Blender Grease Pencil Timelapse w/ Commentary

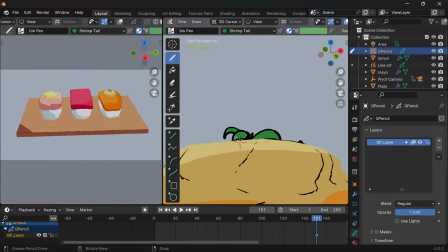[4:12]
I didn't make a mesh for the onion. I drew the greased pencil strokes on 3D space using the 3D cursor to move around.
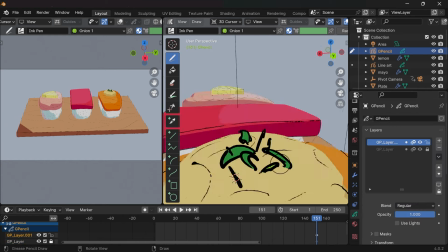[4:21]
I wanted to experiment with this process and the onion was the right call since it's simple enough,
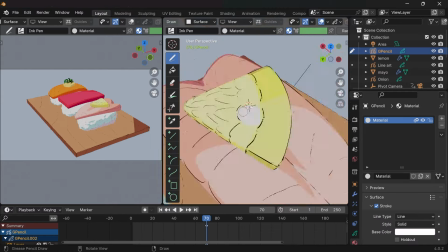[4:26]
just a detail. and I also drew some extra details for the lemon.
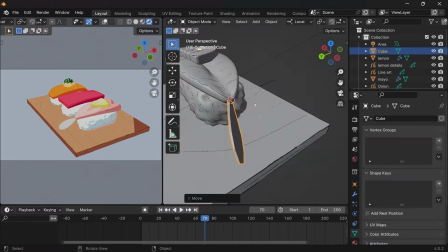[4:31]
I thought I could make the tail of the shrimp the same, only with grease pencil in 3d space,
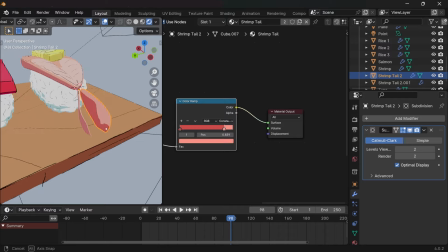[4:37]
but it wasn't working out so I gave up on that idea and modeled the mesh and drew on the surface.
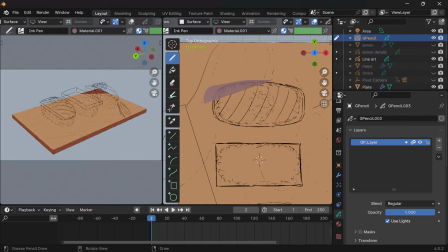[4:45]
Okay now it's time to draw the cast shadows. I just drew over the wood's surface roughly following the sushi's shape and it worked.
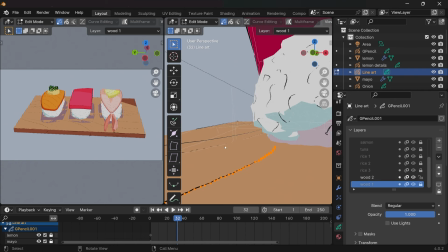[4:58]
Sometimes greased pencil strokes do weird things like points flying to the air.
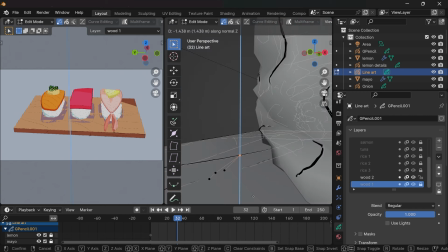[5:04]
You can erase those with the greased pencil eraser but I think the best approach is to get into edit mode and deleting or moving them.
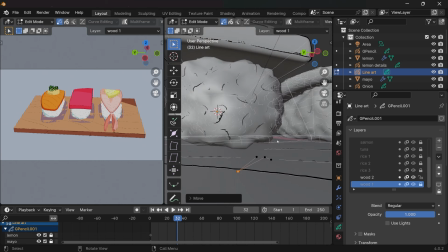[5:13]
A greased pencil object just like other objects in blender can be edited.
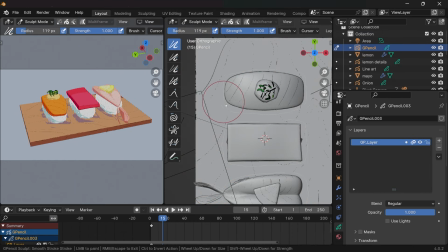[5:20]
And there's also the very convenient the sculpt mode. Here I am using it to refine the shape of the shadows.
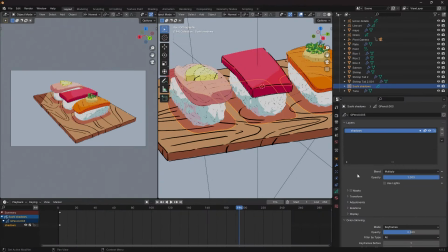[5:29]
It's almost finished, but not yet. Time to make everything come together and add a few more details as a cherry on top.
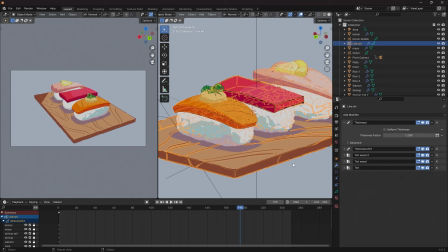[5:38]
I used the tint modifier to change the color of the lines from black to softer colors,
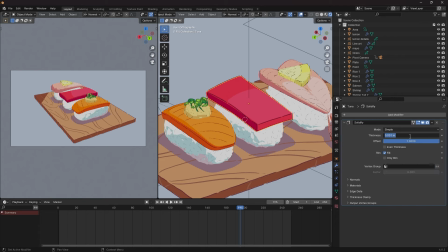[5:45]
like dark orange for the salmon or a dark purple red for the tuna.
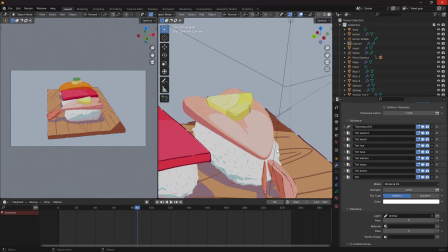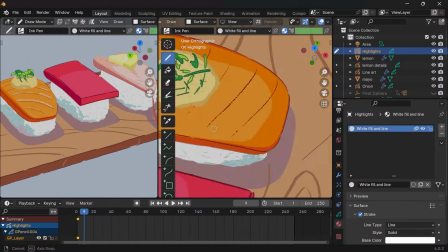[5:55]
I will now draw some highlights and extra colors, roughly following what I did in the concept.
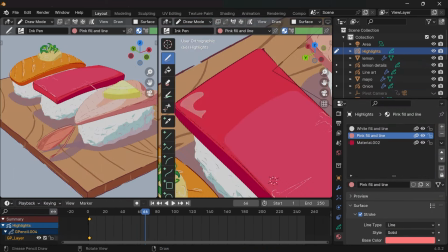[6:01]
I do this in a new grease pencil object with new materials that have feel enabled.
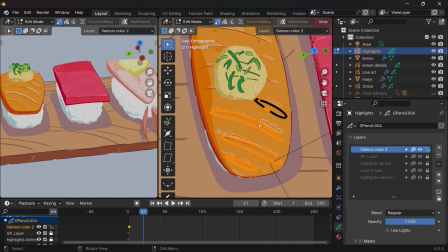[6:07]
To these layers I also added a noise modifier to create a boiling line effect and add more movement to the highlights.
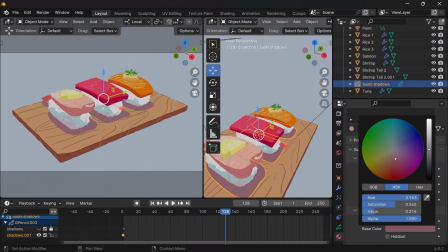[6:15]
I did the same for the cast shadows. And to finish I am checking and modifying the colors one last time.
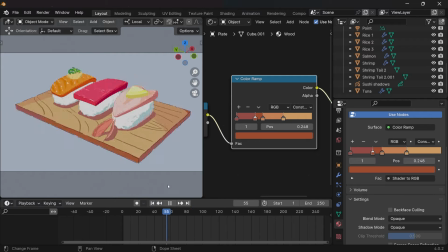[6:23]
Particularly the cast shadow colors, together with the wooden board, this one ended up with 4 colors. They add a nice texture, makes it less flat in a way. And also the background color.
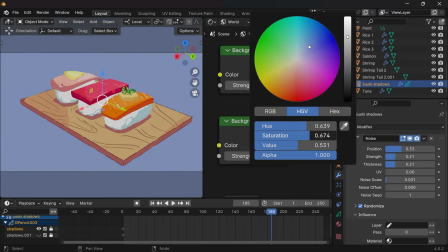[6:36]
I tried different options, and decided on a similar blue-purple but more saturated color.
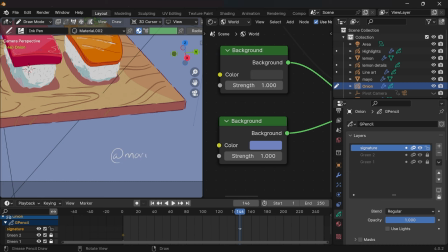[6:44]
And finally adding the signature, and done!
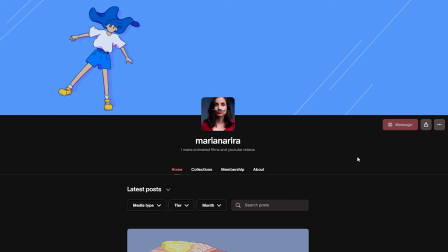[6:48]
I just started a patreon where I will upload files, assets and exclusive content.
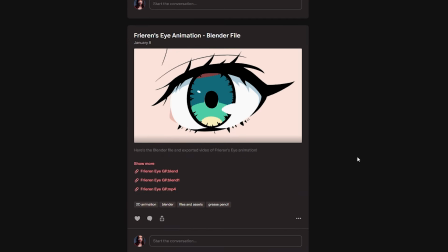[6:54]
If you want to get this blender file and support me, check the link in the description.
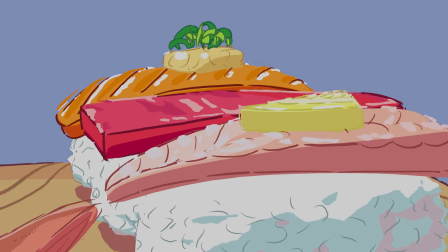[6:59]
And stay tuned, cause I will continue uploading greased pencil videos and using blender for 2d animation.
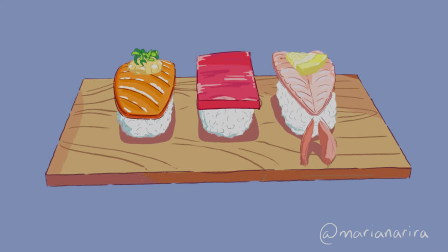[7:05]
See you in the next one!